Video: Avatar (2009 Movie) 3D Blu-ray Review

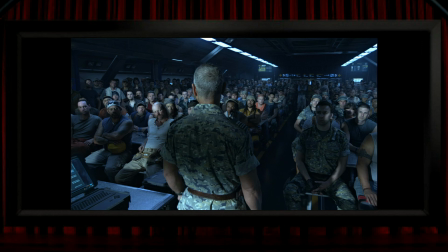It looks amazing, and Cameron being Cameron, I wouldn't be at all surprised if each and every one of those people had been wrangled to within an inch of their position to make the shot look as good as it does.
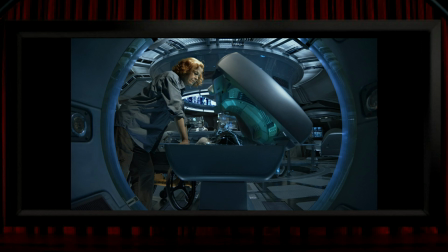Pretty much all of the interior set design looks like it was constructed to optimise the 3D, so corridors stretch back deep into the frame.
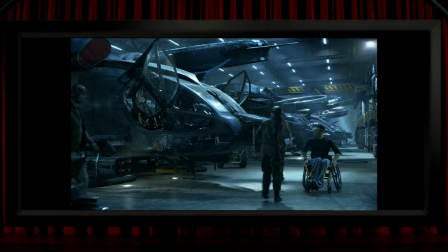There are often rows upon rows of things like these helicopters, if that's what they're called.
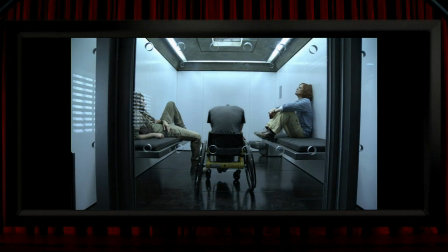There's this great little shot where the circles drilled into the glass door were put there, I'm sure, purely to make the 3D look good.
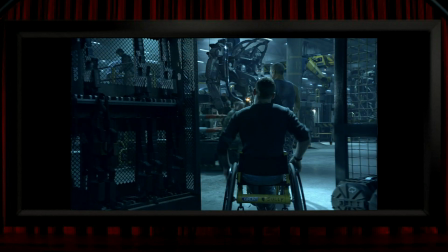The framing is always in place to make the 3D interesting, foreground, middle ground and background, and the camera moving through things. None of these scenes is filmed in a way that's boring for 3D, but at the same time none of it's gimmicky 3D.
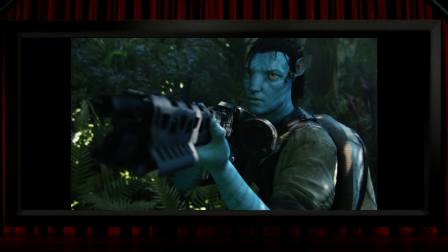Although speaking of gimmicky 3D, whilst the film is full of stuff that's in front of the screen, it's not very often the sort of pointy throwy variety.
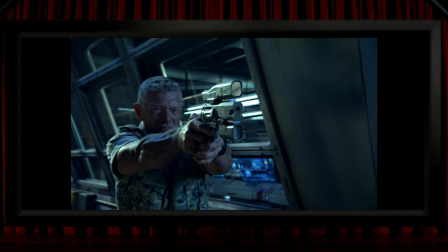There are a couple of shots of guns poking out of the screen. I don't think James Cameron's ever made a film that didn't feature guns, and these shots are pretty obligatory in a 3D film.
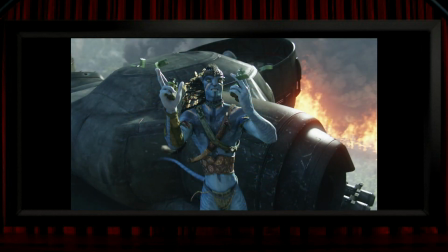There are also a small number of very quick throw-it-in-your-face shots, like these clips from the grenades, if that's what they are, flying out of the screen, which is in slow motion, always a good thing for 3D.
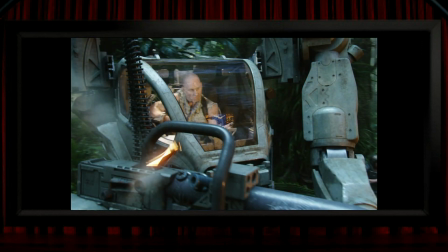Or you've got spent shells ejecting from the gun here at high speed, or there's this appearance of one of the awesome Ikrans who pokes his head out
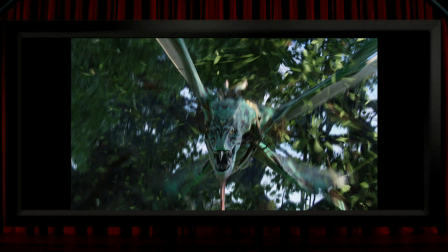from behind the leaves and comes right out of the screen in a shot that only lasts a split second. But there are very few of these extremely quick pop-outs, so I'd say that's a good thing. So on the whole, and this sounds a little bit odd bearing in mind this is James Cameron, I'd describe the 3D in the film as being very tastefully done.
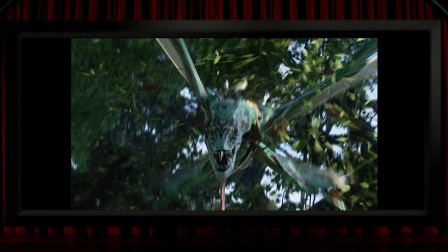For the most part, it really is a masterclass in stereoscopic filmmaking. But, and there is a but, and it's not an insignificant one. I really don't think that all of the film's 3D is excellent.
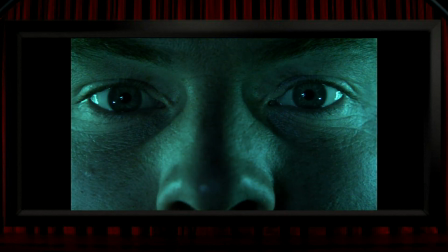First off, there are an annoying number of flat shots in the film, not the long distance ones, which I'll get onto in a moment, but flat shots within otherwise 3D scenes, which to some of us are really about as glaring as a colour film briefly going black and white.
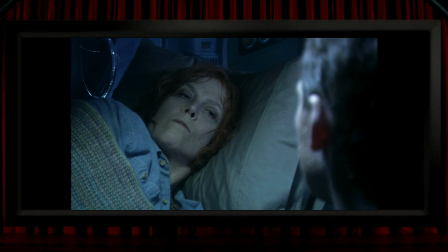I don't know why these shots are in 2D.
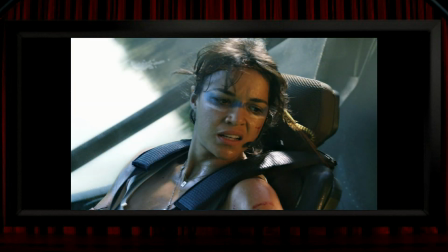If there had been something wrong with his camera, I'd have thought a quick dose of post-conversion could have fixed these, and I have read that there are some post-converted shots in the film.
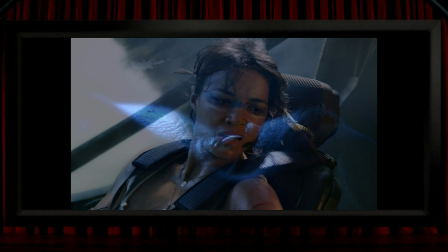I don't know, maybe these were a disc authoring problem. Speaking of which, this early close-up of Jake's eye is inverted.
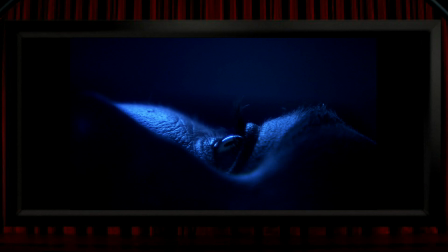The left and right view are the wrong way around, which is a mistake that shouldn't have crept in, really.
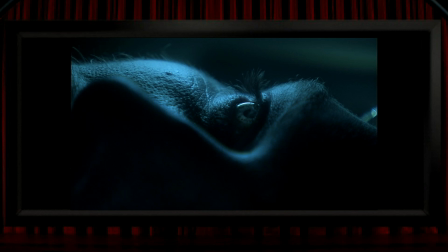Or, funnily enough, we get the same view again here, much later in the film, this time the correct way around. And when we get this shot, Jake's voiceover says, "Everything is backwards now," which kind of amused me a bit.
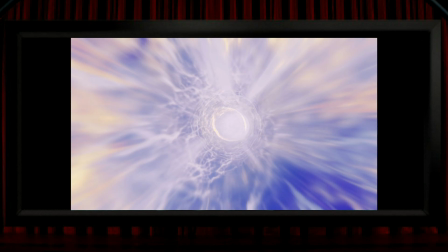This shot shows Jake's transfer into the Avatar, and it's a sort of psychedelic rush, a quickly moving trip through a tunnel of light. And I think this ought to have been a shoo-in for great 3D, but it just doesn't work. Maybe it's because it jumps around so much rather than being a fluid movement, but the 3D here definitely looks a little bit off to me, which is a shame.
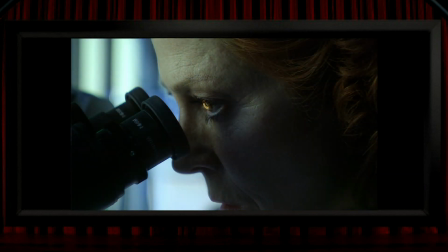There's also this shot, which is fine, and probably not many people were disappointed by it, but for me, if he's going to show Sigourney Weaver looking into a nifty little stereo microscope, then he should let us see what she's looking at. It could have been a great micro 3D moment.
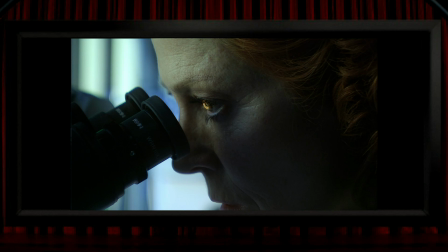Of course, I suppose whatever she was looking at had nothing to do with the story, so it wasn't necessary to see it, and at least it wasn't some Na'vi midichlorians or anything like that, so that's a blessing. But even so, I thought it was a tiny letdown. So really, all of those negatives are very minor, and they're easy to overlook,
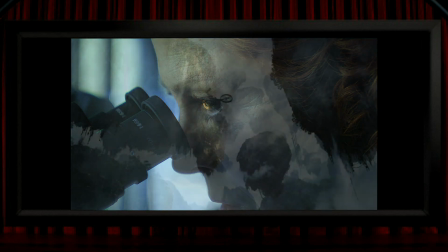but where I find the film's 3D to be genuinely lackluster is virtually all of the exterior long shots.
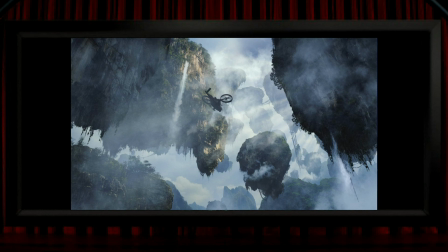Now, as ever, I have to keep in mind that Cameron is a world-class 3D expert, and the shots he got were exactly what he wanted.
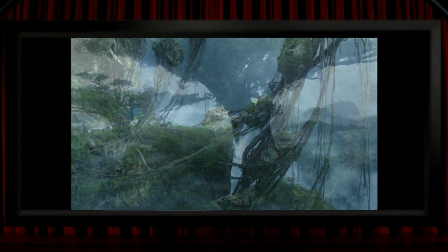And like I said, the 3D in this film is extremely tasteful, and it's accurate, so it generally sticks with the human view, or the Na'vi view.
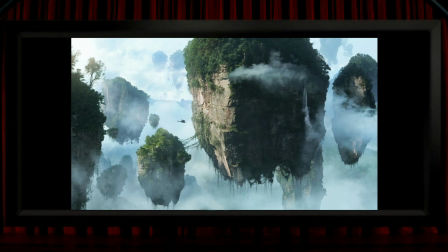So long shots like this just wouldn't be seen in 3D in normal vision. But for me, one of the beauties of 3D photography in films is that they allow for 3D views that can't be seen in reality.
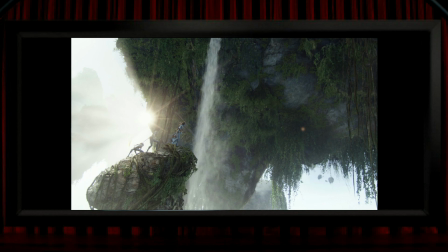So whilst they wouldn't have been natural, and may have even introduced an element of miniaturization effect,
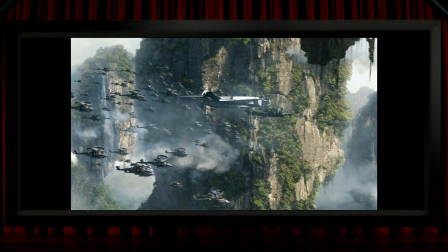I just wish that for all of these views, which are as good as flat, and there are a huge number of them throughout the film, I wish he'd pushed it a little bit more to introduce some stereoscopic depth to them.